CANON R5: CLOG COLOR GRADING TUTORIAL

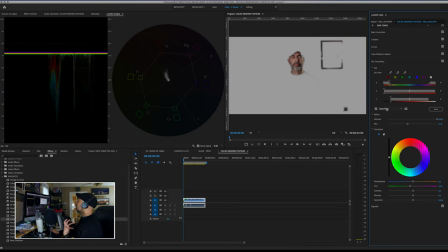742s
Now, in my opinion, it still feels maybe a little bit dead, and I want to have a little bit life. And here's where we can go in a very important part of the secondary color correction, which is this. In the correction, you can do this single color correction thing, or you can do a three-way color corrector in your piece.
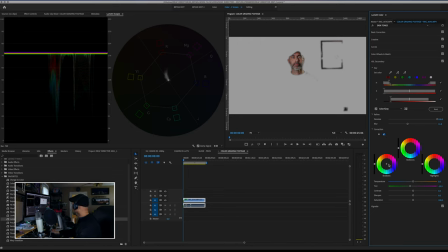760s
And usually what's good to do if we come, I'm gonna add just a hair bit of red back into my shadows, right? And the reason why is because that red kind of represents there's blood underneath our skins, and that red in the darker parts of our skin just kind of looks like the blood flow.
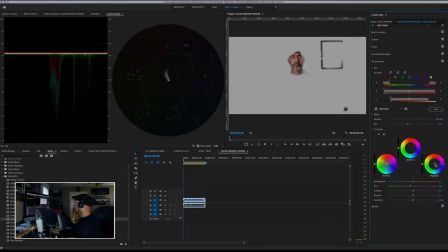778s
It just makes us look a little less zombie-like. And in the highlights, your highlights in your skin tend to pick up what's in the room. In this situation, the room is a little bit bluer, so I can do that. And then you can see I've shifted it over just a little bit more.
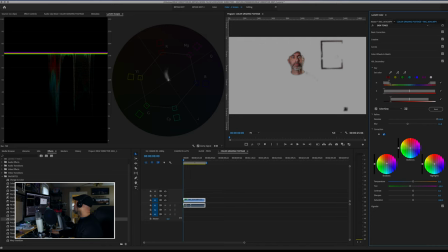793s
And maybe in my midtones, I might shift this over just a hair to bring that line back. And I might even bring this hair over just a hair more like that. Now that I've done that, you can see my skin tones.
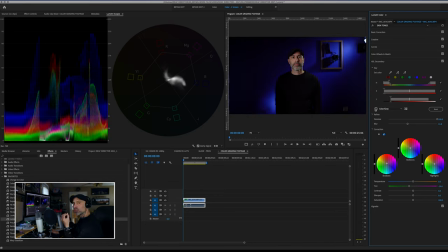807s
Now, I would like to desaturate my skin tones just a hair, just so they don't feel a little bit too over the top. So I'm gonna take it, I'm gonna drop my saturation down maybe to 94%. And then because I drop saturation, I'm going to increase the contrast just so it doesn't feel washed out. So I'm just going to bring my contrast up just a little bit.
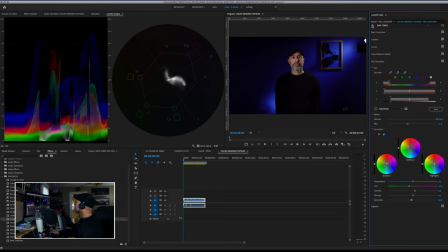827s
And the great thing is you can see I've only affected the skin tones here in my image. And, you know, just by my eye, I might take a little bit of that green back out, just bring a little bit of warmth back.
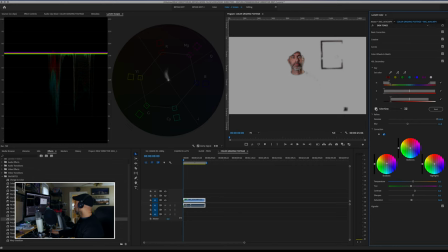840s
But you can see now that we have a much closer angle, and I'm kind of intentionally keeping this maybe a hair over on this line here, just because I like a little bit of that warmth in here, especially for the blue.
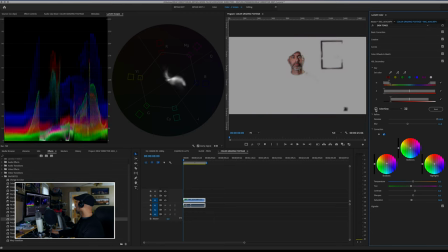855s
And then, you know, if I really wanted to, I could probably bring this back up here and bring my yellows just a hair back, kind of like this, just to make that line look a little better. And there you go.
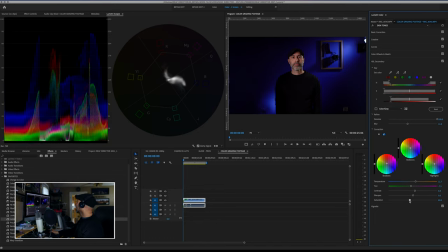870s
So you can see now I just added a little bit of life. I'll probably drop my saturation down just a little bit more, just to chill that out a bit more. And there you go. We're on the skin line. We're on the tone line now, and we're in pretty good shape.
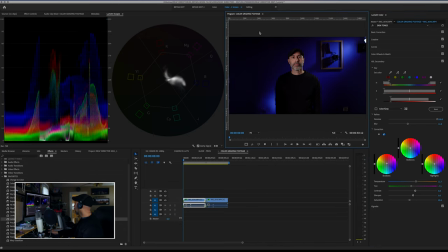886s
And you can see now the difference between those two. And if I basically make this thing all the way,
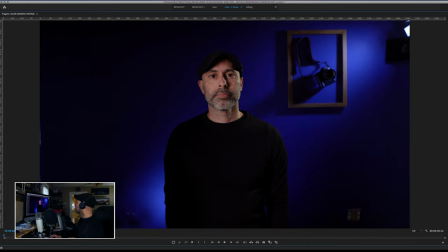895s
you can see how these two play out and get you a very, very different look in the Canon R5. So there you go. That is basically how I go about getting skin tones, and more importantly, how I go about doing a basic color grade in the Canon R5. If you are interested in this, this is something that you're interested in, I have created a set of custom LUTs, and they're based on different color temperatures. 5600 Kelvin tends to be a little different than 3200 Kelvin. If you're interested in getting some of those LUTs just to see what they look like, you can click down below. I've got some links down there for you to check them out. But anyway, I hope that was helpful. Hopefully that'll help you get out there and be able to maximize this footage from the Canon R5 in the C-Log footage. And yeah, good luck, guys. Leave me any questions you got below. Keep out there, keep on shooting, and I'll talk to you soon.